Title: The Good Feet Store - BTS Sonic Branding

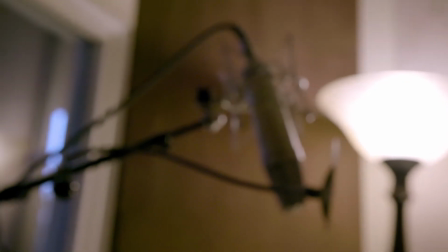[0:03] I had to literally kick off my shoes at practice.
We started off with these testimonial interviews that were recorded voiceover only.
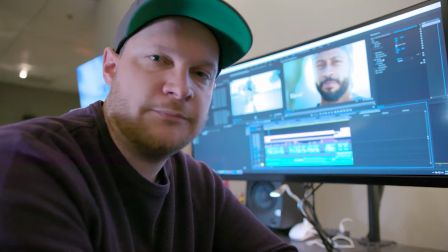[0:12] At practice, because I was hurting so much.
That's the backbone of it. And then starts to fill out with the music that Matt wrote.
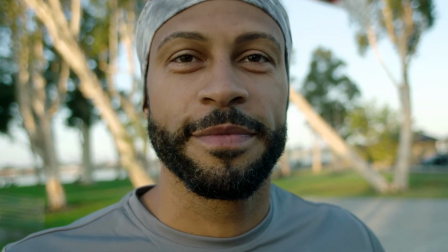[0:20]
With Harold, he wasn't able to coach, he wasn't able to train and do those things that he loved to do. I tried to convey that without being too negative and not being too dark.
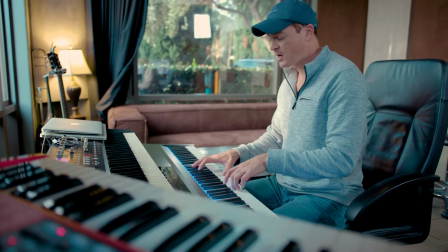[0:28]
I used this viola section here to indicate his feeling of loss at the beginning.
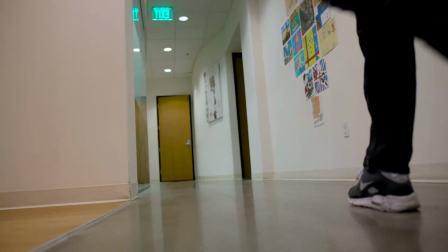[0:33]
I saw a great opportunity to be able to sync like a low kick drum with some of the dribbling that he was doing.
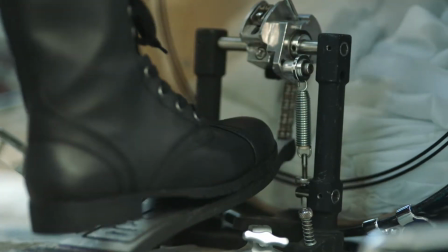[0:41]
Hey! Hey, what's up, man? Want to make some hair over me? Right now with the kick drum that's in there, I think that's like the heartbeat of the song.
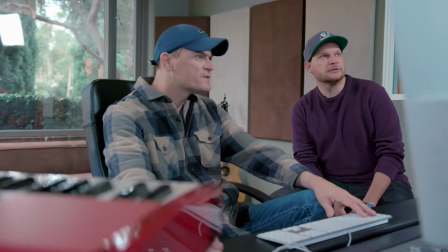[0:49]
Yeah, move it towards the dribble part. Right there, yeah.
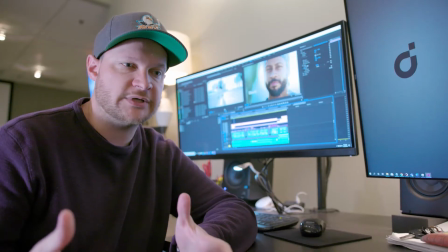[0:55]
This is an opportunity for us in this stage of the post-production to actually full-on score the track and add sound design.
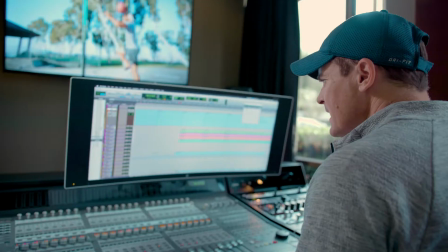[1:01]
Once he makes the first basket, the cello part comes in. It's a counter melody.
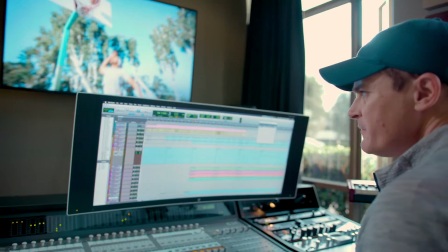[1:10]
Combine the counter melody with the viola and the kick drum,
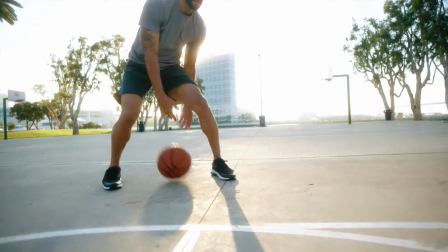[1:14]
and you get this feeling of triumphant energy.
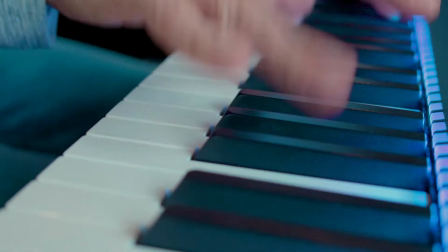[1:24]
As the spot turns, the piano comes in, and the piano really tells the story of beating the odd.
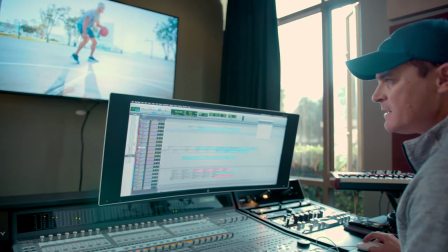[1:30]
You combine that with all those elements, and you get this part.
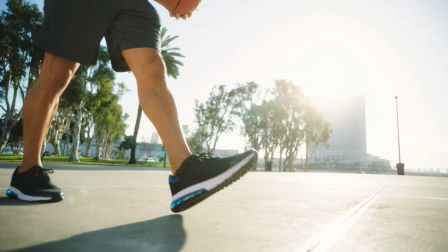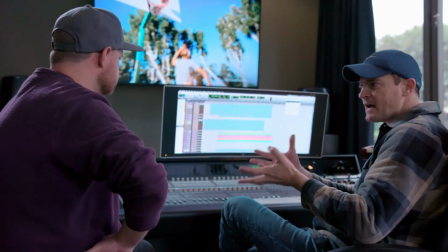[1:39]
We were going back and forth four or five times, musically and editorially.
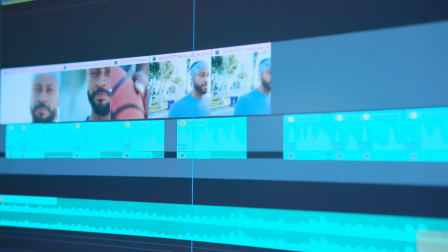[1:43]
And it just really added this feeling of audio and picture being one with one another in a way that was really organic and not forced.
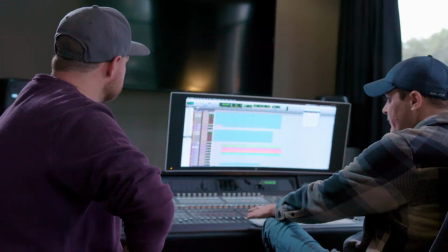[1:51]
Right at the last round, we came up with this ending, which ties in the entire sonic branding of their campaign.
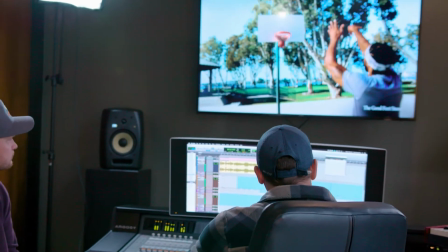[1:59] Having your mind and your body in alignment, that's big.
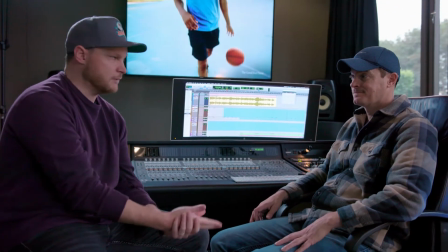[2:03]
When I know that I'm getting the best from somebody like Matt, then I know that I, in turn, want to give the best for myself.
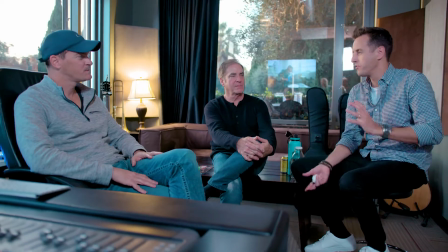[2:10]
And I know that that sentiment is shared with the rest of the editors, as well as the creative directors and the writers as well, too, and obviously the cinematographers.
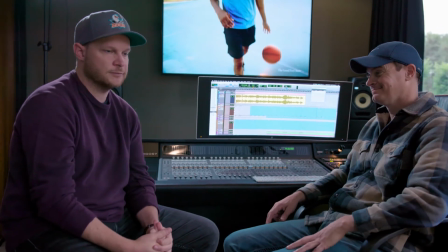[2:17]
So we all brought everything we could at this project from our different backgrounds, and I think it came out really good. It did.
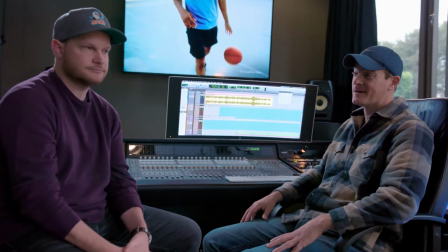[2:22]
It went great. Yeah.
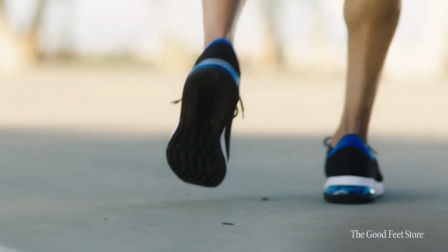[2:25] I had to literally kick off my shoes at practice because I was hurting so much.
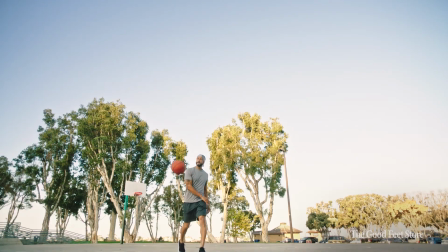[2:31] You know, your feet are your foundation. Once I got my Good Feet art supports, I felt like I was quicker on my feet.
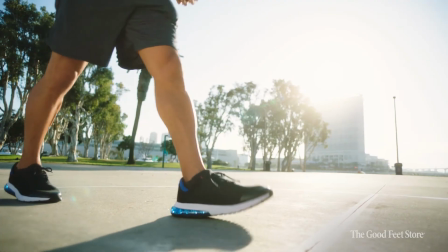[2:39] My balance was better. It gave me the confidence that I needed to train like I was 20 years old again.
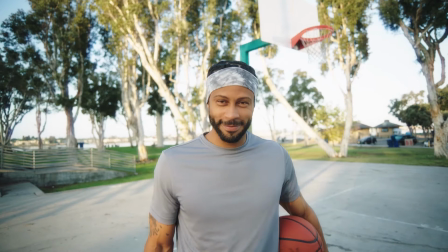[2:47] Having your mind and your body in alignment, that's big. Find what you've been missing at the Goodfeet Store.